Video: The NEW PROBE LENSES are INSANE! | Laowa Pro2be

Something that's interesting about all of these lenses is that they all have waterproof tips.
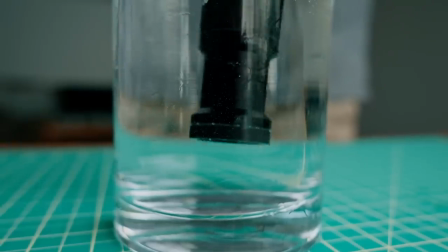This This means that you can put the whole front end underwater all the way up to the red line.
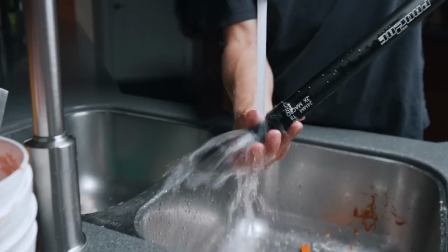This also made it really easy for us to clean the lenses and we didn't have to worry about getting them covered in tomato sauce. Okay, so now that you know all about these lenses, it's time to get shooting. For this whole shoot, we wanted to keep it pretty simple.
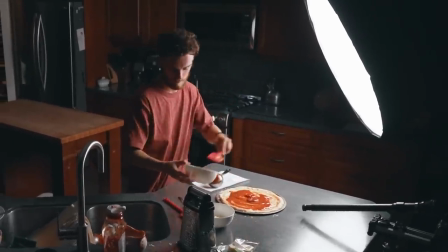So for the lighting, we mainly just used a single overhead light source with a softbox and for the camera, we did most of our shots on a slider.
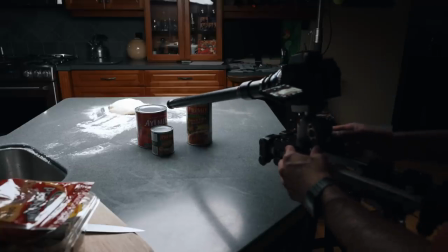When using the Problends, something like a slider or even a robot arm is quite important just because it's almost impossible to use these lenses freehand.
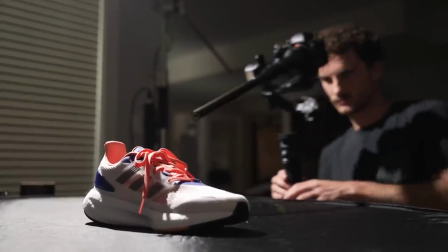I have seen some people use these lenses on a gimbal, and we've actually tried that ourself before, but it can be a little bit tricky, but it is an option.
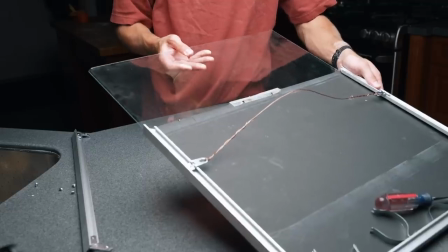One of the more creative shots that we got for the video was where we took out a pane of glass from a picture frame, put it on the edge of a table, and got a shot of the tomato sauce pouring onto the lens. Another rather creative shot that the probe lenses actually helped us get was a shot from inside the cheese grater. This is where the 35 degree angled probe was actually perfect because the periscope probe wouldn't fit and the straight probe didn't give us the right look. And after all of that, it was time to get the oven shot.
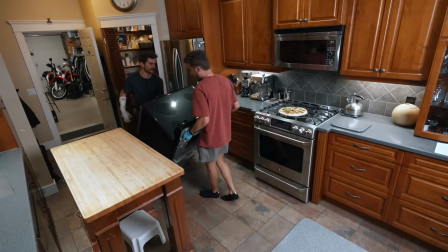To make the shot look as good as we can, we brought the oven into our kitchen so the background looked like we were in an actual kitchen.
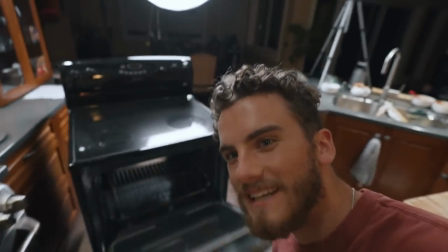What we've done is we've taken this oven and we've actually, if you look back there, we've cut a hole right through it.
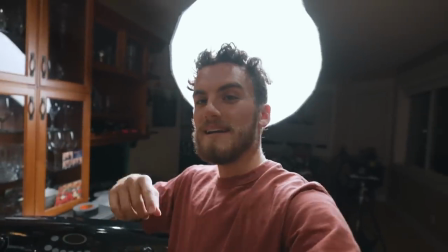So you can see right through the oven there. And the idea here is seeing the pizza going into the oven and we
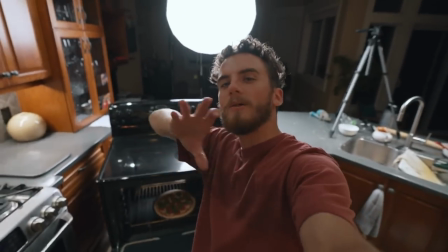film it from a probe lens pulling out the back of the oven and then the door closing.
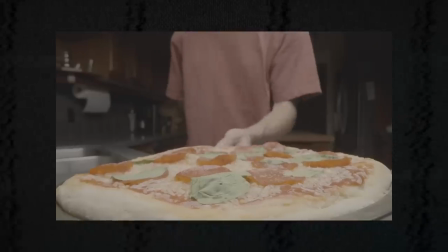For the shot, we wanted to attach the pizza to the front of the lens so we could get this locked off look when we placed the pizza into the oven.
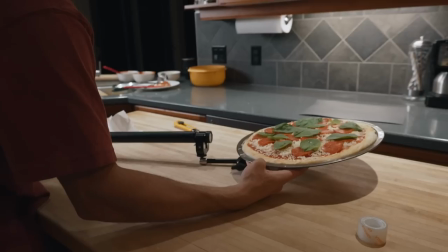To build the rig, we used a clamp, a magic arm, a cheese plate, and a little bit of double-sided tape and we put it all together and once the pizza was attached to the lens,
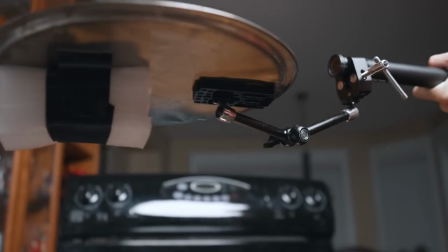we were good to go.
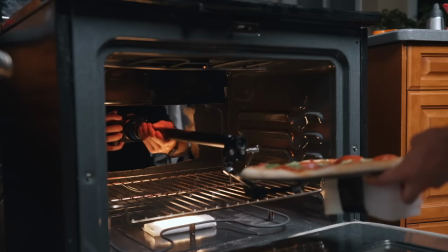Inside the oven, we had a small light panel on the top and bottom of the oven to light up the inside as well as give an orange glow to make it look like the element was on.
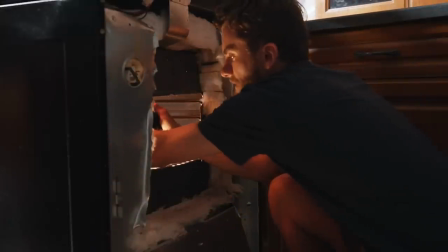My job was to then lean through the hole in the back of the oven as far as I could go, holding the camera,
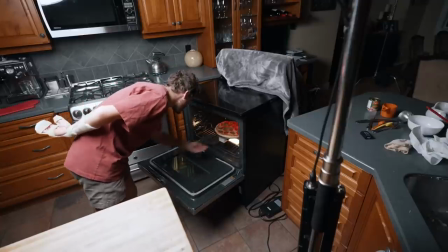lens, and pizza, while Stephen guided the pizza into position and closed the door.
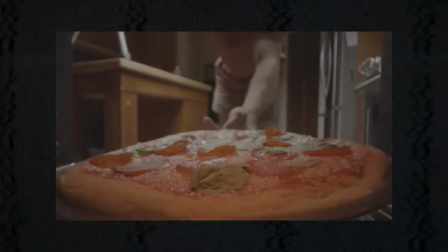It took us a couple tries to get right, but eventually we did get it, and it looks so cool. These lenses are super cool, and we really appreciate the opportunity to try them out, even if we only had a camera slider. And I could only imagine how crazy it would be if you had a robot arm that you could use these things on to get them to their fullest potential. But that'll be for another day. And before we go any further, I did really quickly want to let you know about our cinematic video editing workshop called Edit That.
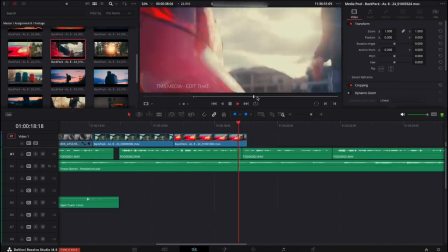Edit That is a self-paced cinematic video editing bootcamp that is guaranteed to actually make you a better editor.
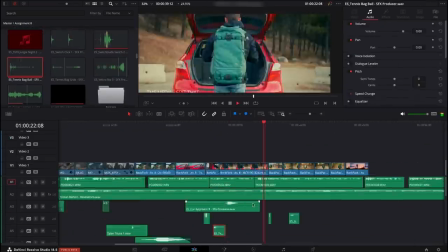This is because it prioritizes getting you time behind the keyboard actually editing. It's built for beginners and intermediate editors, so no matter who you are, you will be learning something. Now, something to note is that we've also actually just made some improvements to edit that in the last couple of weeks, and we've also changed it so that the bootcamp doesn't start on Monday anymore. When you purchase Edit That, you'll be getting the lessons right then and there, so you can start leveling up your cinematic editing skills instantly. If you order within the next 72 hours, you can use the code PROBLENDS at checkout to get Edit That for 20% off. And again, if you order within the next 72 hours, because we can't do this forever, we will also give you a free one-on-one call with me where I will give you personalized feedback on your editing. So again, if you want it, now's the time to probably get it. But if you aren't sure if Edit That is right for you, we actually have a free version of Edit That that is three video lessons and three assignments over three days, so you can see if Edit That is a good fit. So if you've ever been interested in leveling up your cinematic editing skills, now is the time, and the link is down below in the description. Anyways, this is what we came up with for our pizza B-roll sequence with the probe lenses.